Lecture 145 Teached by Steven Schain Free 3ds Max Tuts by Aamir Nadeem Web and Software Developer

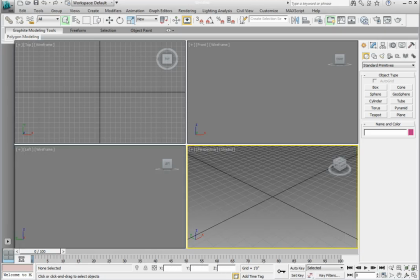0:05 Let's begin by opening the original Chapter 7 camera01.max file. Click on the Application button. If you've been following along, the file should be in the Recent Documents section right at the top level of the Application menu.
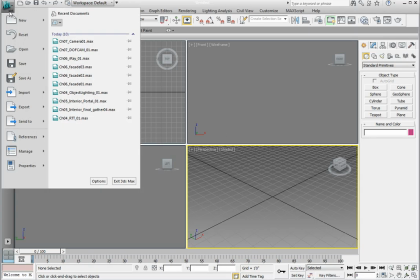0:18 If it is, go ahead and click on it and open it. If it's not, click Open, navigate to the Chapter 7 subdirectory, and open the file Chapter 7 camera01.max.
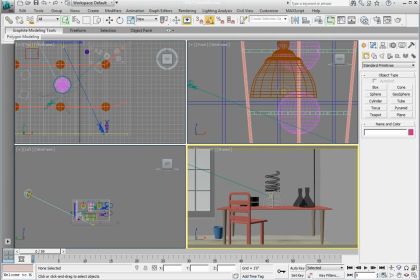0:30 This is a fairly boring image. Not only is our camera at a flat level, but everything is perfectly centered and very symmetrical. And there's no single defined point of focus. Some of you may think, well, the Bunsen burner is the point of focus because it's large and it's in the middle of the scene.
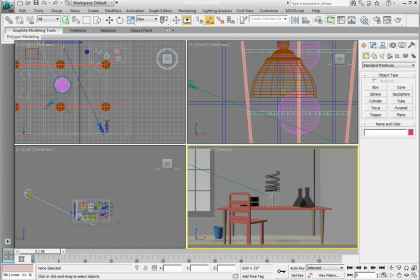0:49 Well, that may be indeed the case because it's the largest object on the table. However, we haven't established any formal composition, and the current point of view is a very static point of view.
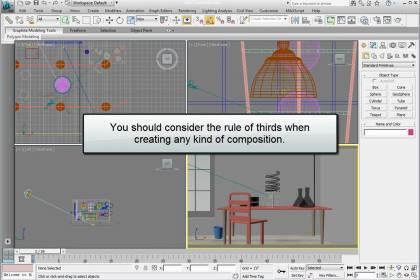1:01 No matter what you're doing, anytime you create a visual that somebody's going to look at using 3ds Max, you should always consider the rule of thirds when placing your cameras.
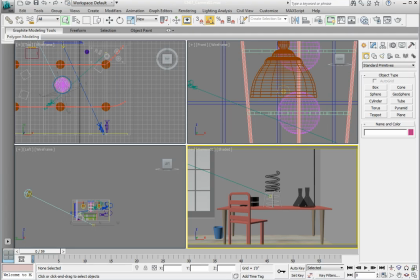1:12 Imagine that we divide the screen vertically and horizontally by two lines equally spaced. The main objects in your scene should be at the intersection of these rule of thirds lines. If we want to make a simple change that truly establishes the Bunsen burner as the focal point of our scene,
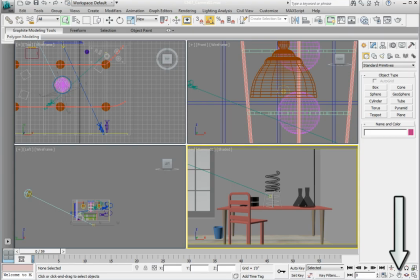1:31 we can use the hand tool in the navigation toolbar, which is the button that looks like a little hand. If we click on it and then click and drag our mouse in the camera viewport so that the Bunsen burner is now approximately 1/3 the way from the left and 1/3 the way down from the top,
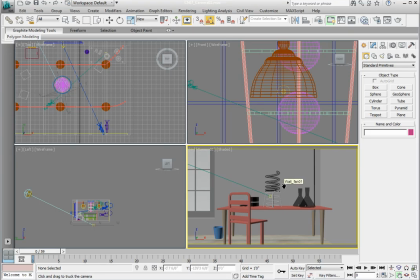1:49 this will place our Bunsen burner in the upper left intersection point. This now establishes the Bunsen burner as our primary point of focus in this scene. Keep in mind that because we view from left to right and top to bottom,
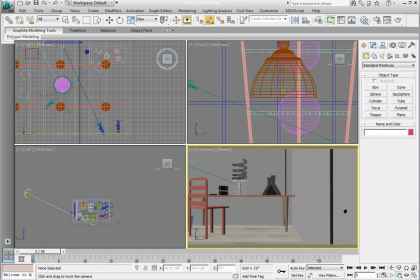2:04 placing it at the upper left intersection will make this object more dominant than objects placed at the other intersections. However, if we look on the right-hand side, we have a lot of negative space or empty space, and that's making our image lack interest.
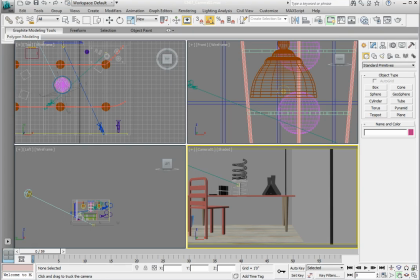2:22 Now we can place a nice texture on the wall and that might help. However, we really don't have anything to offset the Bunsen burner and give us a little bit more of a dynamic visual image. Let's fix this by moving the Bunsen burner from the upper left intersection to the upper right intersection.
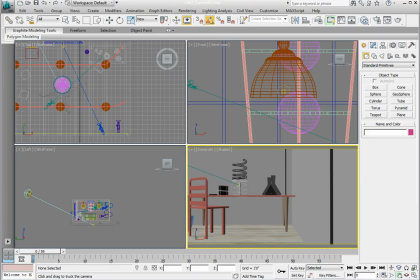2:41 To do this, click on the Pan tool from the navigation toolbar and click and drag the mouse to the right so that you place the Bunsen burner on the intersection 1/3 of the way down and 1/3 of the way from the right-hand side. Now we get to read through the room.
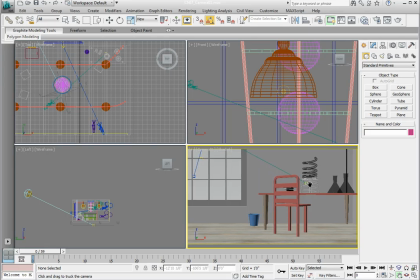2:59 We can see out the window, which adds a little more interest, and we eventually get to the right-hand intersection, which is our main subject, the Bunsen burner. We can use the lower rule of thirds intersections if we bring the Bunsen burner down to the lower left-hand side,
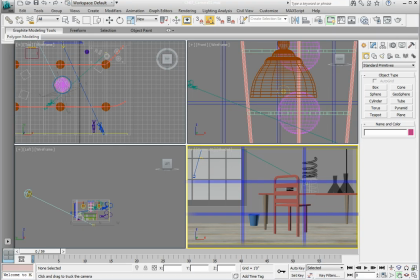3:15 approximately 1/3 of the way from the bottom and 1/3 away from the left. We can set this position and give ourselves lots of room on the upper right-hand side if we want to do something like,
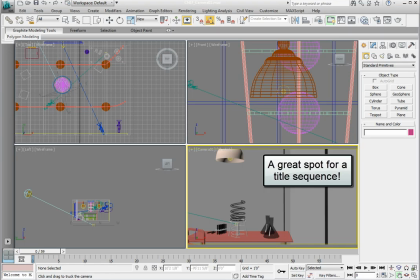3:26 say we're going to use titles that we want to superimpose along the back wall. If we move it to the bottom right, it lessens the impact the Bunsen burner has in our scene, but still it's a point of focus.
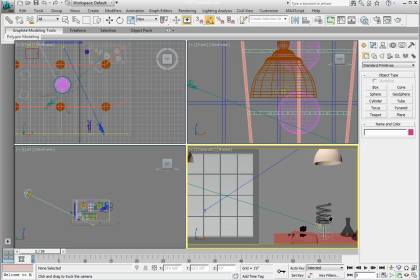3:38 Again, the rule of thirds as a compositional rule is designed to help you elicit an emotional response from the viewer. Always try and do your best to keep the centrally located, boring and static objects out of your compositions.
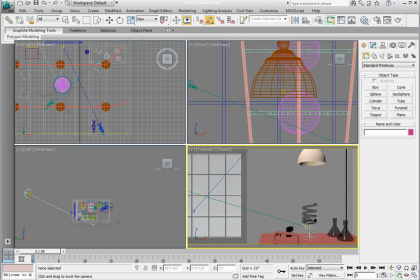3:53 The only exception to that rule is if the object is put there for a very specific reason.
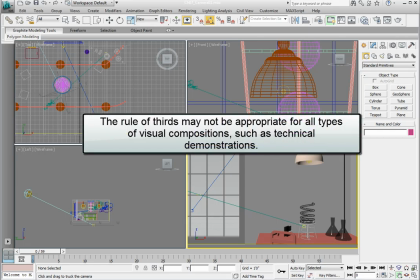3:58 For example, if you're demonstrating how an object operates, the object may be large and completely dead center in your scene.